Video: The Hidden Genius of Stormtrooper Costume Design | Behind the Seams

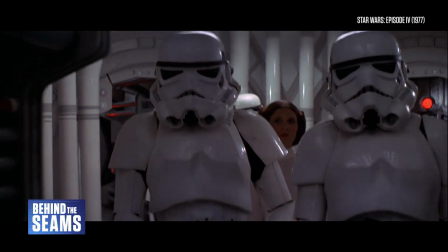0:01 Stormtroopers are one of the most iconic images in the Star Wars franchise, which is kind of weird when you really think about it.
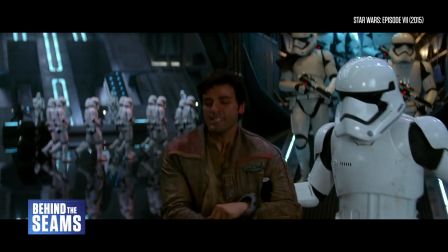0:08 All right.
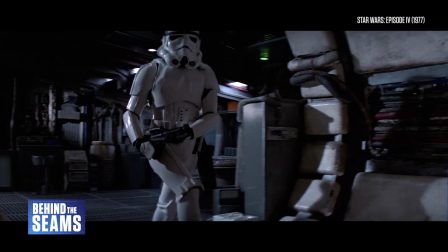0:10 Until Finn arrived in The Force Awakens, we never met a Stormtrooper with a meaningful role or personality.
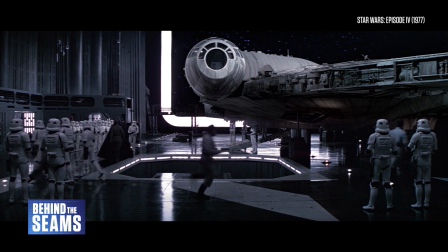0:18 En masse, they represent the power of the Empire, but unlike Darth Vader, they're not cool or impressive.
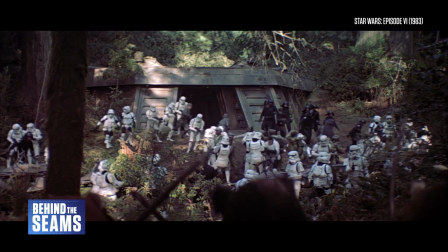0:30 Stormtroopers are better known for being incompetent, outwitted by the heroes, and tripped up by slapstick failures.
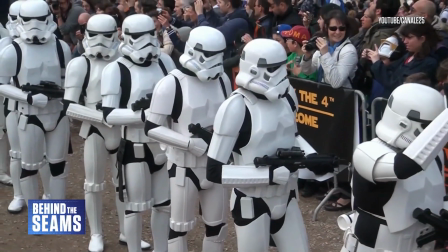0:37 Yet, despite all this, they're a perennial favourite among Star Wars fans,
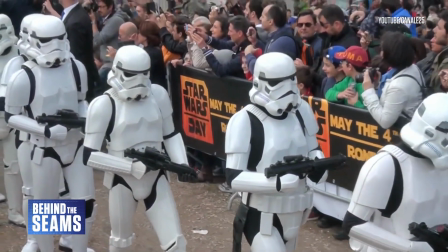0:42 both in terms of merchandise and as a costume choice at fan events.
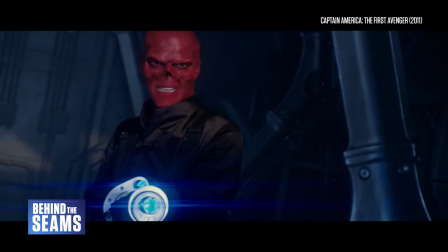0:47 That's a very different image compared to the villains from other media franchises,
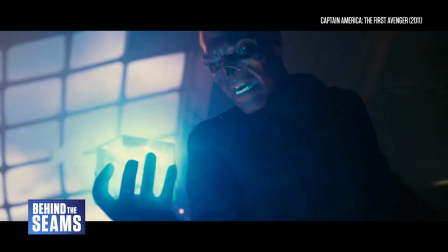0:51 like Marvel's neo-Nazi organisation Hydra, or the Death Eaters in Harry Potter.
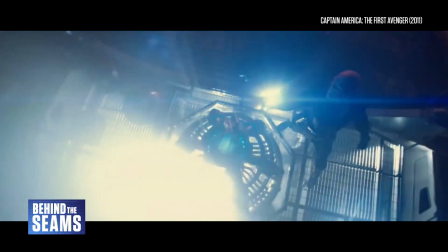0:57 They are definitely not seen as marketable mainstream brands, whereas the Stormtroopers somehow are.
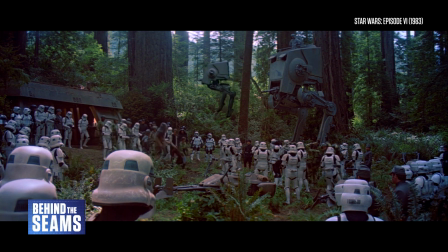1:04 And that's probably thanks to the design of their uniform armour,
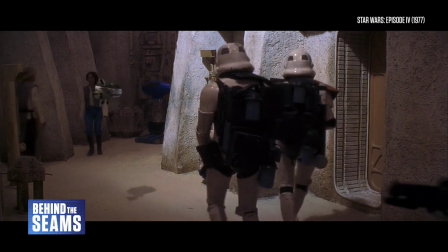1:08 a distinctive costume that instantly made its mark when the first film came out in 1977,
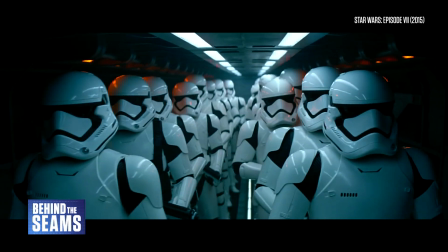1:14 overriding the Stormtroopers' narrative role on screen.
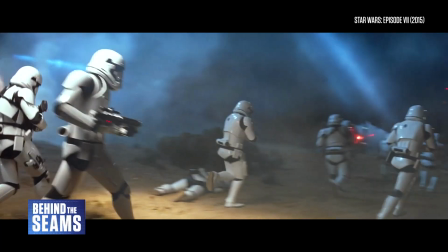1:17 Yes, unlike some other episodes where I've explored the costumes of an entire movie, Stormtroopers are getting a whole episode to themselves.
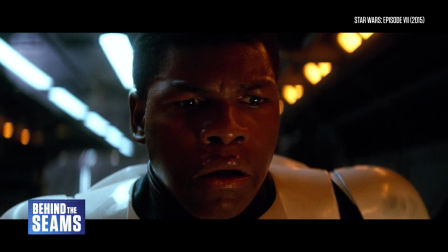1:29 And I promise they're worth it.
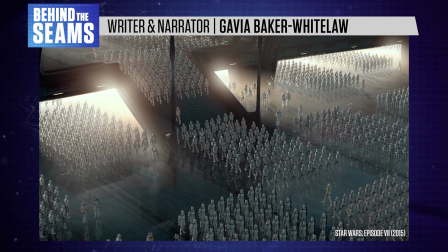1:37 Hi there, I'm Gavia Baker-Whitelaw, and this is Behind the Scenes, decoding the world of costume design.
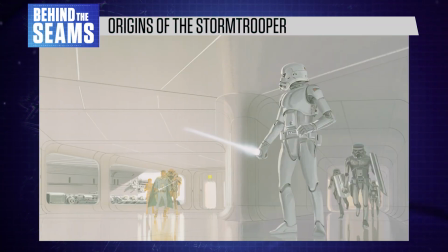1:44 The original Stormtroopers were designed by concept artist Ralph McQuarrie and costume designer John Molo,
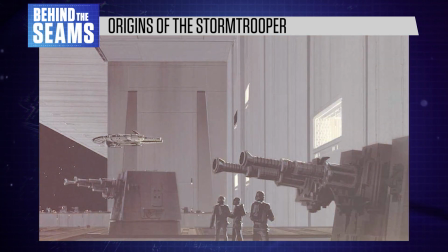1:51 two of the key creative minds behind the first Star Wars movie.
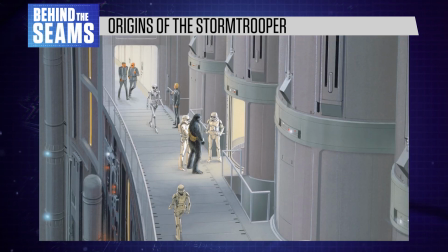1:55 Like all of the costumes in Star Wars, they took a lot of direct inspiration from real-world sources.
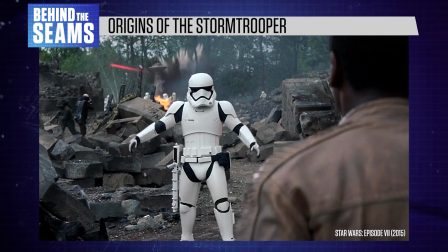2:01 Named after Nazi shock troops,
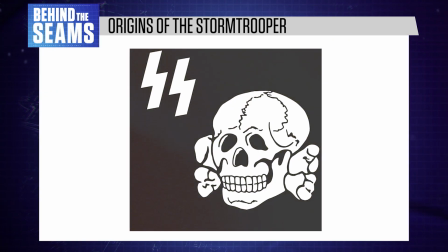2:04 Stormtroopers combine threatening imagery like skulls, Nazi helmets, and a shark-like downturned mouth.
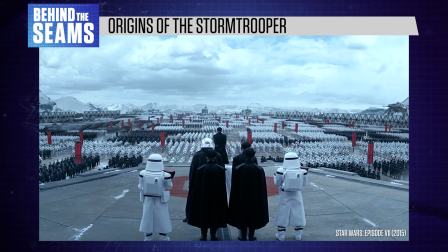2:12 Their helmets disguise their identities, rendering the Stormtrooper army as a faceless ocean of robotic soldiers.
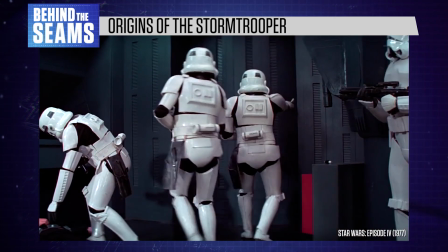2:20 This plays into the fascistic desire for uniformity,
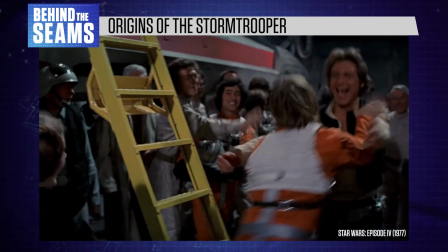2:24 contrasting with the ragtag nature of the film's heroes, who are mostly free to dress as they please.
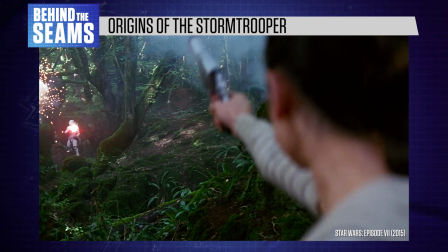2:30 It also makes Stormtroopers easier to kill in a family-friendly movie, because the audience never gets a chance to sympathise with them.
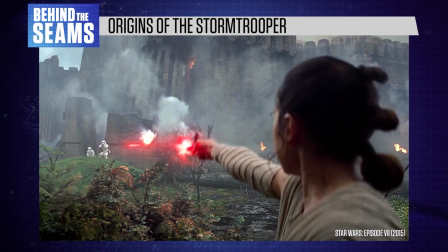2:38 We simply don't care if the heroes kill them off.
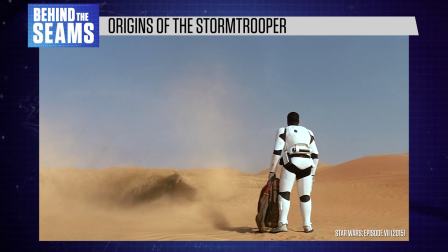2:42 This made it all the more compelling when The Force Awakens revealed the truth about later generation Stormtroopers like Finn,
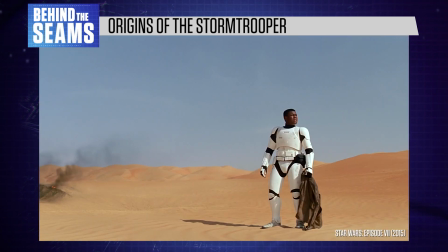2:50 who were kidnapped and brainwashed as children.
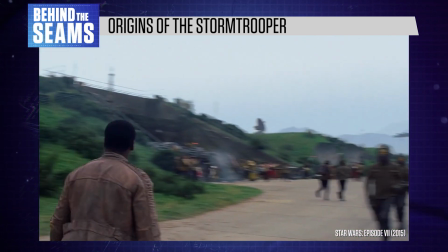2:53 It's really too bad that the films didn't explore this idea in more depth, but you can understand why that happened.
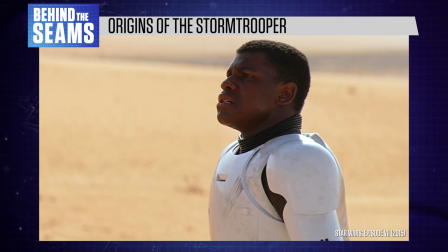3:00 By introducing the idea of a sympathetic Stormtrooper,
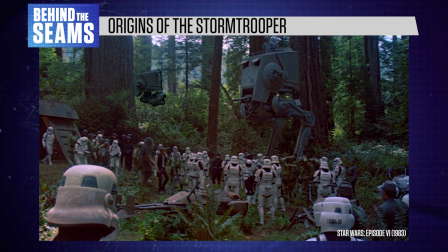3:04 The Force Awakens undermined their role as faceless, disposable villains who don't feel pain.
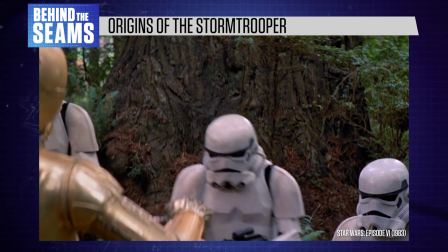3:10 Freeze! Don't move! We surrender.
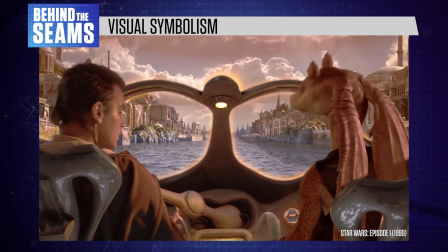3:18 Star Wars is famous for its deep, complicated world building. But depth isn't actually the reason why it works.
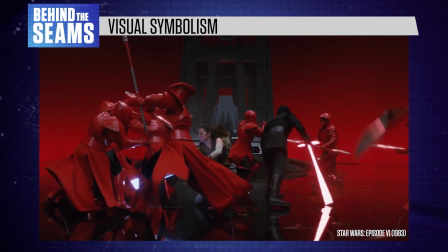3:26 In every Star Wars film, visual flair is the first step to success.
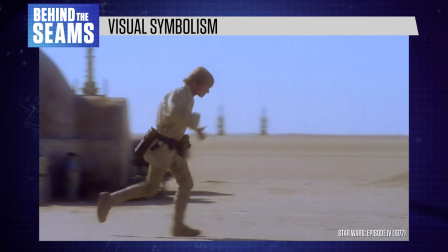3:32 The heroes and villains have memorable costumes, packed with symbolism.
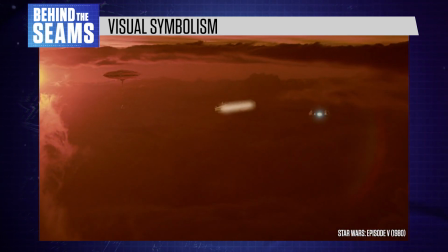3:36 Different planets and locations are carefully designed to evoke specific ideas and feelings.
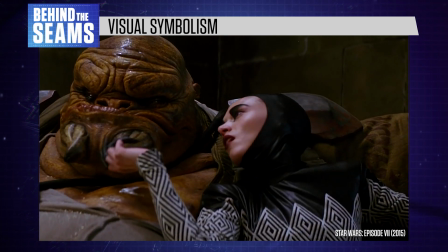3:42 And even if they only appear for a couple of minutes, the franchise is full of aliens and spaceships that viewers will remember for years to come.
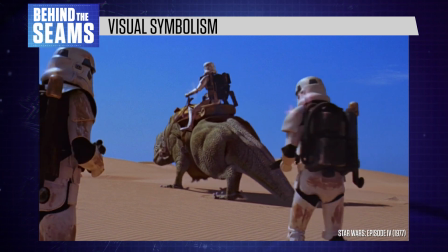3:51 The Stormtroopers are a great example of this thoughtful visual design, because most of the time they're basically just background scenery.
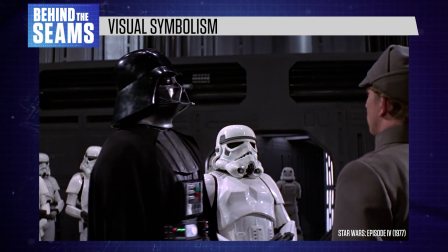4:00 They're a cross between cops and foot soldiers,
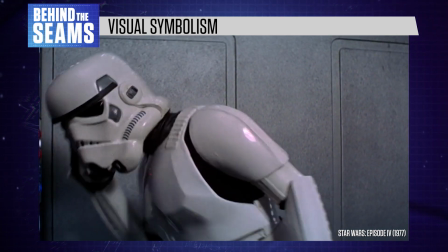4:04 and their most memorable scene in the first movie doesn't involve any actual Stormtroopers at all.